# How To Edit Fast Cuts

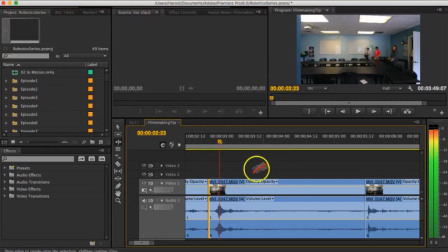4:10 So you could count 1, 2, 3, 4, 5. But now you're seeing that the sound gets cut off.
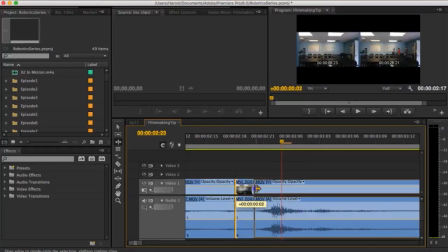4:18 I try to keep the sound in there, so I'm gonna drag this a little bit more. Perfect, now it stays inside.
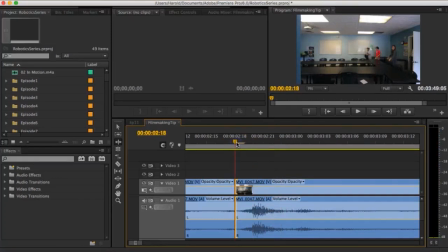4:22 But instead of going 1, 2, 3, 4, 5 every time, if you hold shift and hit to the right button, it goes 5 frames automatically. So now I'm gonna cut right here, and then I'm gonna click on this next spot. And what's great is, since my next cut was right at the next frame,
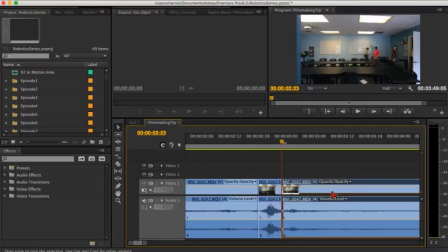4:41 right at the next sound that I wanted, I'm gonna hold option delete, and it brings it right up.
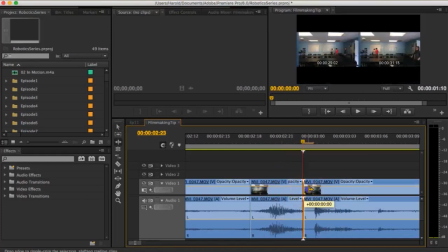4:46 I'm gonna zoom in. I'm going to pull this forward a little bit. That's about 1 frame.
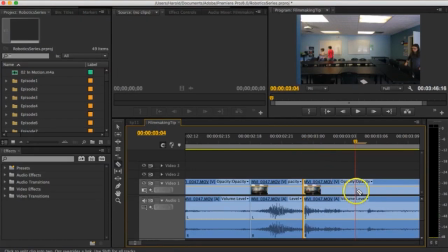4:51 I'm gonna hold shift, right, and do a new cut. And then I'm gonna hold there, option, delete. And this is, what does this sound like? It's just a low sound.
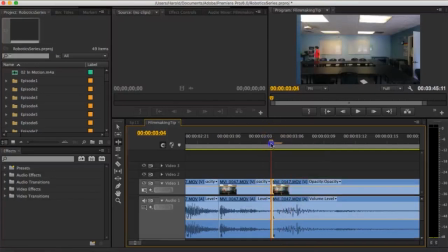5:04 The ripple tool, bring that to the front of the cut. Hold shift right, cut. And then I'm gonna basically do this for the whole thing. And then what you'll start to see, just in that little bit, you can start to see it kind of come together.
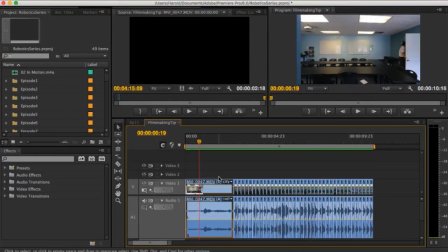5:23 Let me go through and do that for the rest of the shots. And so I've taken what was a 5 minute clip and now brought it down to about 10 seconds. Let's take a look to see how it looks.
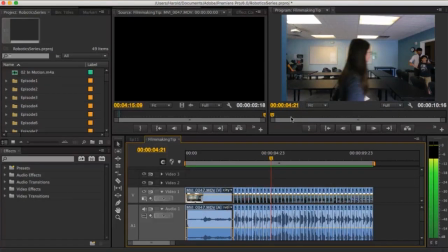Okay, cool. I feel maybe it's a bit too long though. I mean, 10 seconds is a long while. This is more effective if it's like less than 5 or 6 seconds, depending on what's going on.
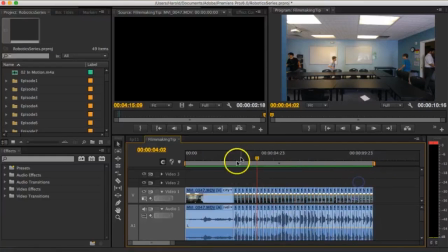5:50 So instead, if I'm gonna make this shorter, I could just cut off from the end, but I kinda wanna show the completion of the beginning of the room all the way to the end.
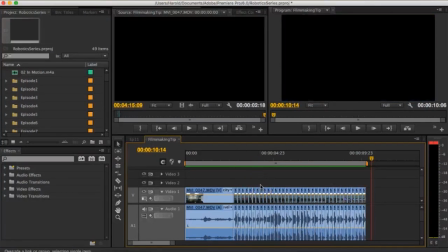5:59 So what I'm gonna do instead is maybe cut out a few pieces here and there in between, so that way we're still getting the continuity. It's just not gonna be as long. This work, maybe pull a few from the middle here.
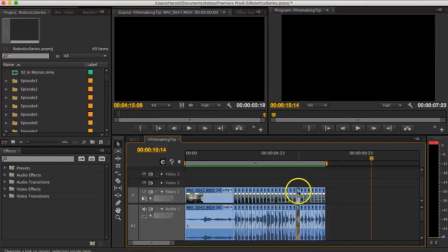6:17 And you're still seeing that progression made.
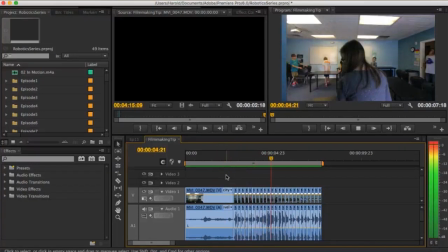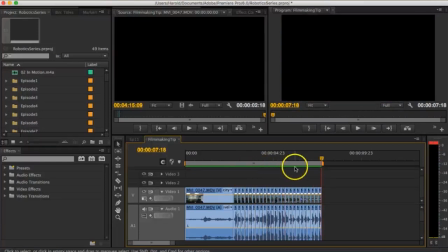6:25 Okay, that's a little bit better. That's like 7 seconds. And one of the things that I did recently on this video for the first time was that I kind of incorporated the music.
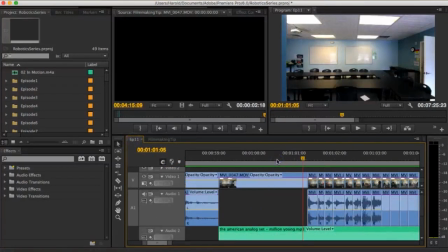6:35 So if we go back to this original one, each one of these didn't end up being exactly 5 frames like I've usually done,
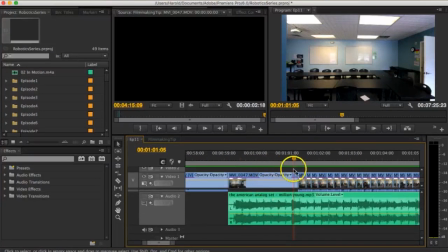6:42 but instead I had this music, and you can kind of hear how the sounds of the chairs go with the beat of the music.
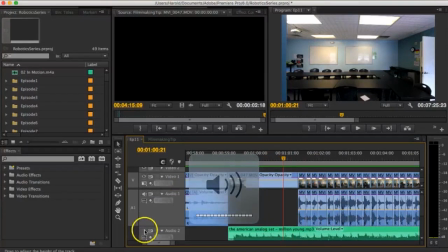6:50 Let's see, I think I turned my music off. Here we go.
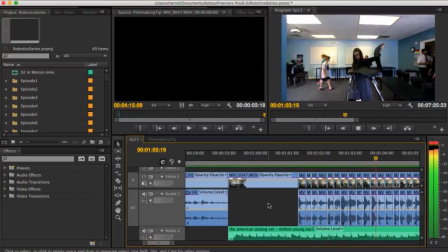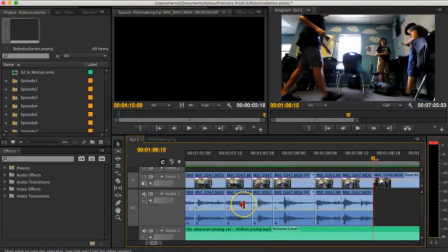6:58 And so the way I did that was, it really didn't take much effort.
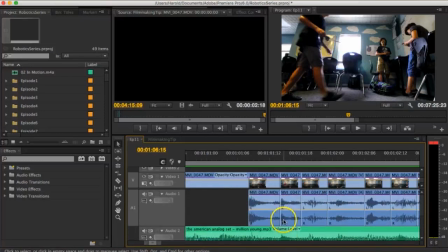7:03 I kind of looked down here and I saw I've got a downbeat here, so I can either move this,
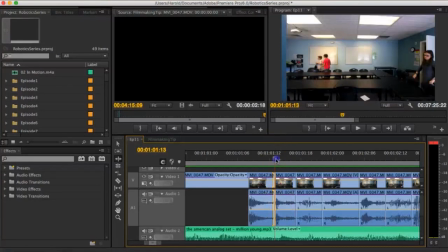7:09 like maybe this was over too much, and then this chair hit happens right before that beat. I can extend, this is the ripple tool, I can extend the previous clip by about 1 frame, and then that lines that up right there.
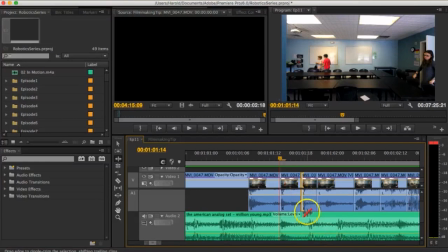7:26 And then let's say this one was too close. This little frame right here, it comes a little bit early. I can pull back and add a little bit of space before it, maybe 1 or 2 frames, and get it to line up. So I just did that. A lot of them lined up naturally, just because music is not going to be in rhythm anyways.
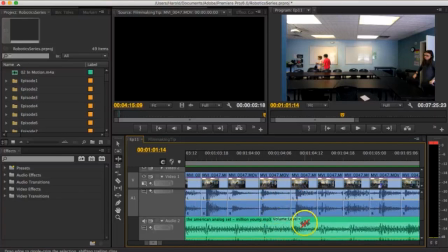7:44 But then I just made the small changes so that they were lining up with the downbeats that I was seeing in the music. So that's jump cuts. That's fast jump cuts. It's fun to edit. I think it looks really cool. Let me know if you have any questions. I hope this was helpful. And let me know if you have any other ideas for any filmmaking tips that you would like to see. Thanks so much for watching.